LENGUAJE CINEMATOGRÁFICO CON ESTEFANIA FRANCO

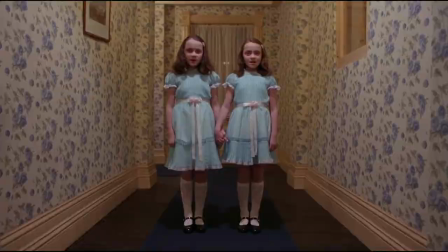El plano en conjunto tiene varios protagonistas,
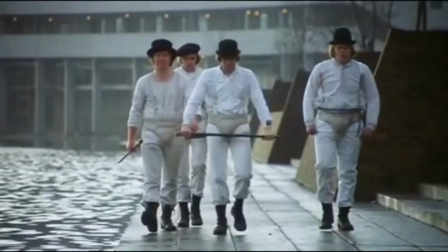varias figuras dentro de este plano, por lo general de cuerpo completo.
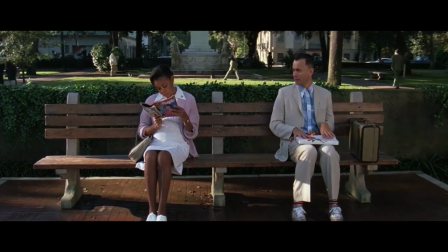¿Esa de plano en conjunto comentabas? Ajá, aparecen dos protagónicos dentro del plano. Después tenemos el plano entero.
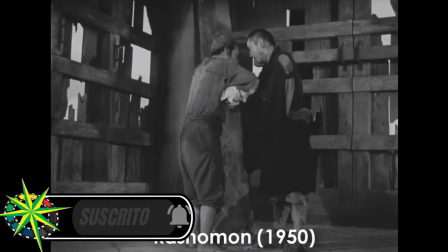El plano entero, pues como su nombre lo dice, el personaje que está encuadrado sale de cuerpo completo, Sale de pies a cabeza Vamos a seguir con el siguiente plano Que es el plano medio Vamos a verlo
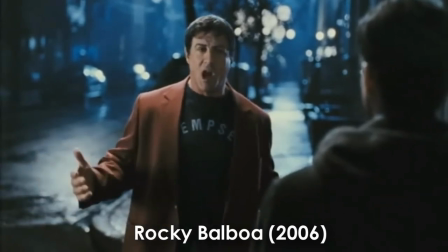ejemplificado En una escena de favor Si Cabina nos apoya con el plano medio ¿Plano medio?
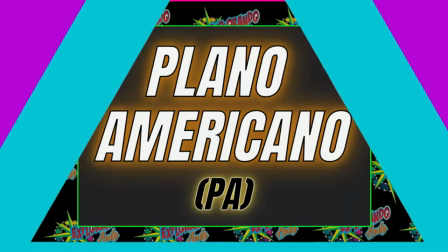Bueno, plano americano Es justamente un plano Que es intermedio entre el
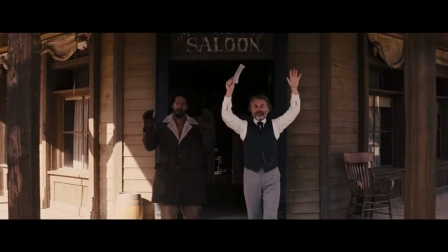plano entero Y el plano medio Y este se puso mucho de moda con todas las películas De lejano oeste
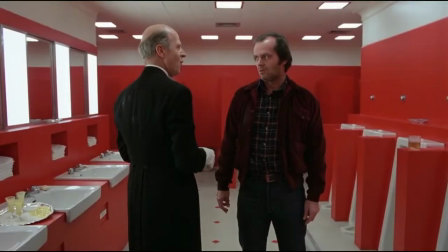Porque necesitábamos ver las pistolas y necesitábamos ver esta supremacía del
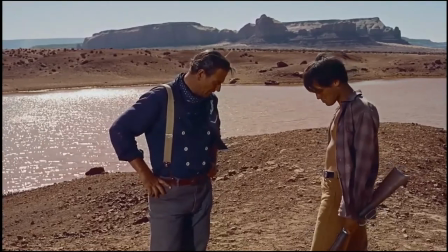hombre macho portando arma y generalmente la toma es de las rodillas
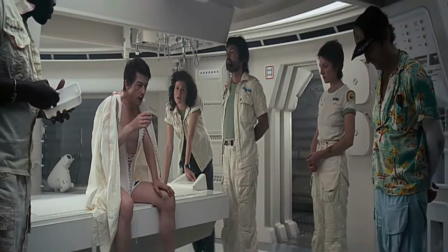a la cabeza. Ya. Súper recomendable y está llena de todas estas tomas y planos distintos que vemos dentro del lenguaje cinematográfico. Vamos a ir con el número 7 de nuestros planos de composición del plano que es el primer plano.
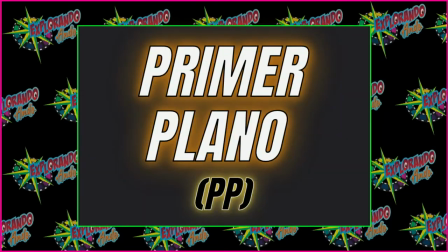Este plano generalmente es del pecho hacia arriba y vamos a verlo. Entonces es muy interesante Porque le da al espectador Ese punto de vista
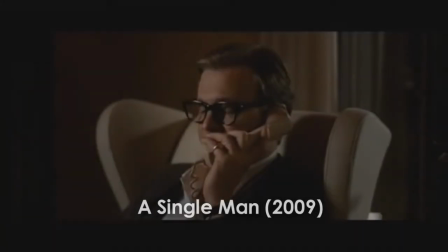subjetivo Como si estuviera dentro de la historia Como si estuviera en plática directa Con el
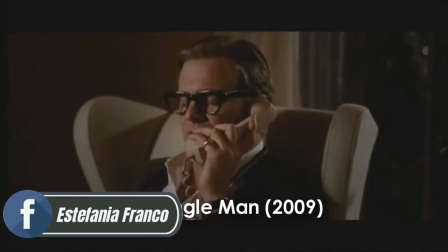personaje principal Y eso es lo que están utilizando Varias series que he estado viendo en Netflix
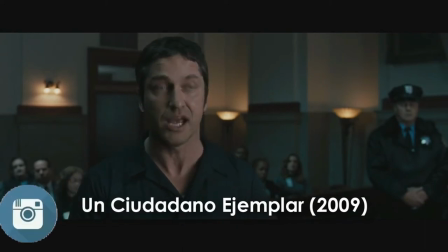Y en otras plataformas Están tratando de Hacer cine
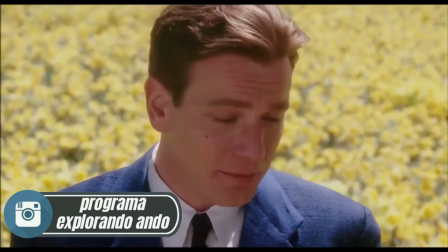en la tele Porque al final están utilizando La tecnología y las técnicas
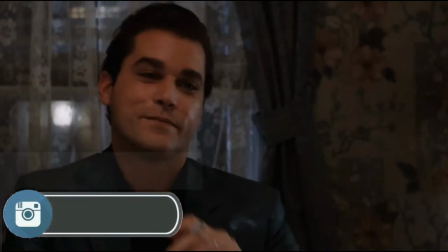Del cine para proyectarlo En la pantalla chica Pero la pantalla grande siempre será la grande,
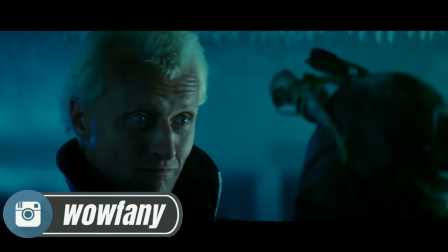el cine siempre se ve mejor en el cine. Como podemos ver, ya hemos avanzado dentro de los planos y cada vez que estamos más cerca del rostro del personaje principal, del protagónico, pues nos va transmitiendo una emoción más intensa. Vamos a llegar al punto número ocho, que es primerísimo primer plano.
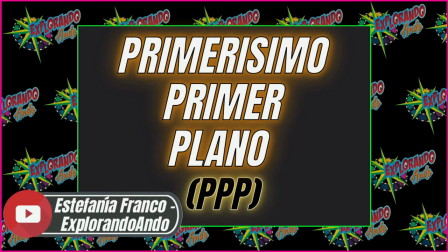Muchas personas lo abrevian como PPP en los guiones y en estas cosas. Cuando ves PPP, quiere decir que tienes que tener una gesticulación,
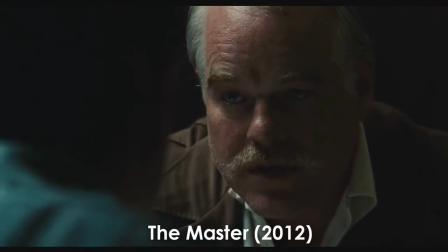un control de tu rostro muy exacto para lograr esa emoción que el director y la historia lo requieren.
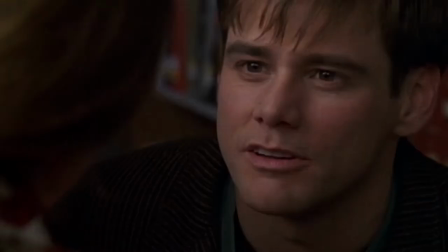El primer plano corta la cara del protagónico como de los labios a los ojos.
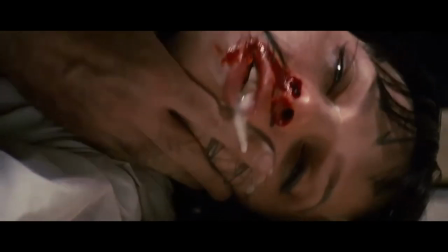O sea, vemos el centro de la expresión de emociones en todo actor.
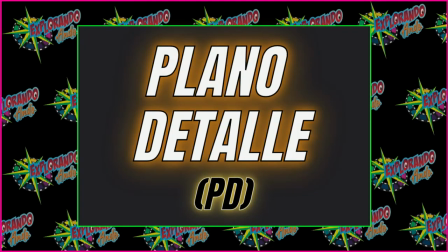O sea, la boca, la nariz, los ojos. Y después vamos a pasar al plano detalle Y me encanta cómo
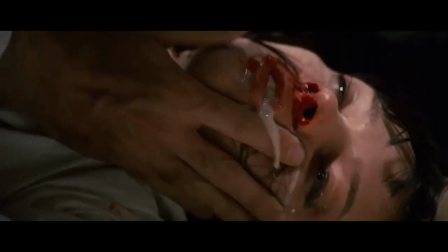mezclan el primerísimo primer plano con el plano detalle La
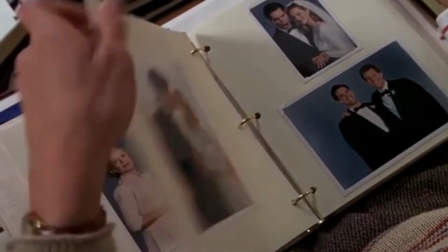diferencia básica del plano detalle y el primerísimo primer plano Es que en el primerísimo
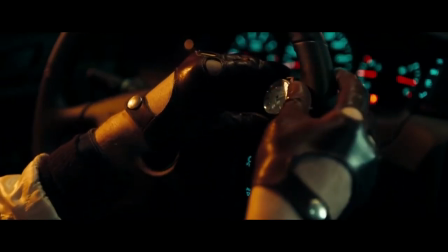primer plano se enfoca el detalle de las expresiones de un ser humano Y en el plano detalle
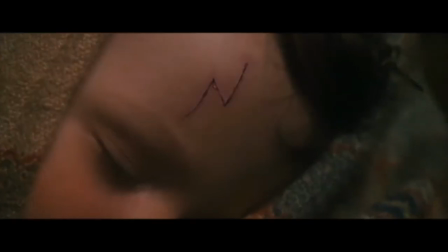pues se enfoca a la cosa que quiere mostrarnos algo Algo va a pasar con esa cosa Y vamos a pasar con otro plano,
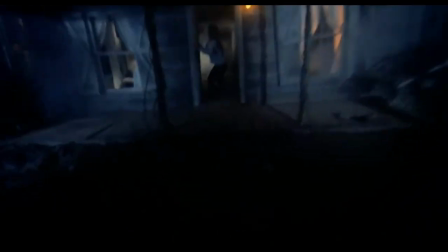plano subjetivo Este plano subjetivo pues tiene la intención de guiar al espectador Hacia un punto en específico de la historia
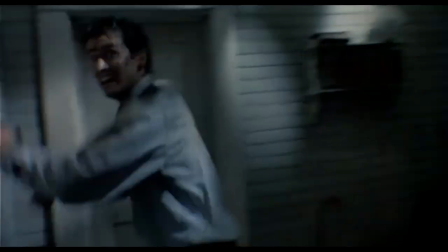Hay un maestro que era especialista en utilizar
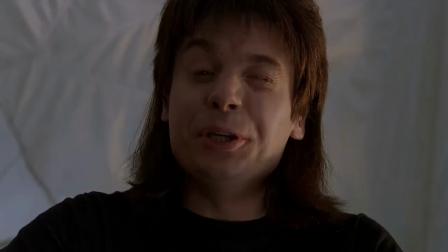estos planos subjetivos Que era Alfred Hitchcock Tanto en la película
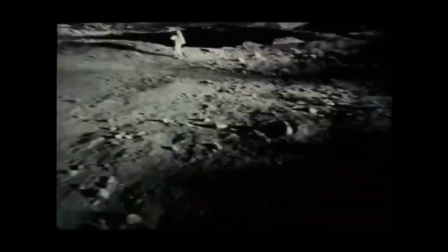de los pájaros como en la de Vértigo Como
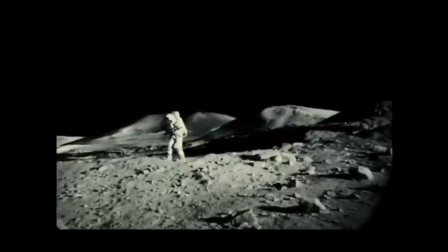en la de la ventana indiscreta Siempre mete un plano subjetivo O sea,
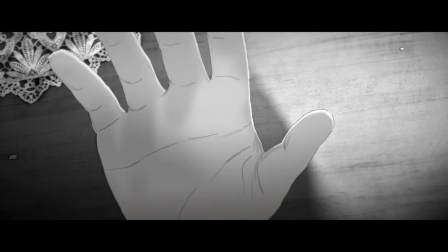le dice a alguno de los protagonistas, mira,
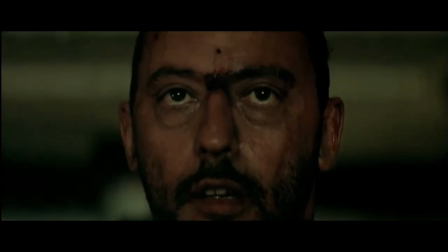asómate por estos visores binoculares
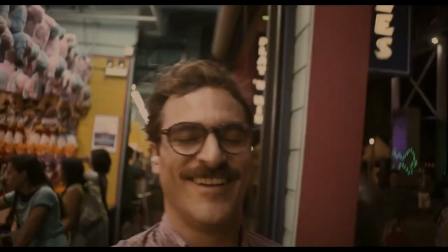y se los presta y al espectador le muestra lo que se está viendo dentro de los binoculares,
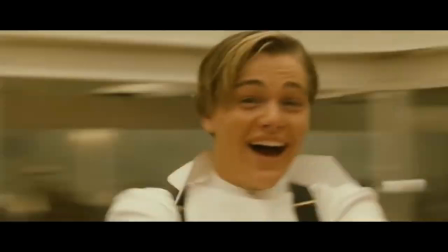como si el espectador trajera los binoculares puestos.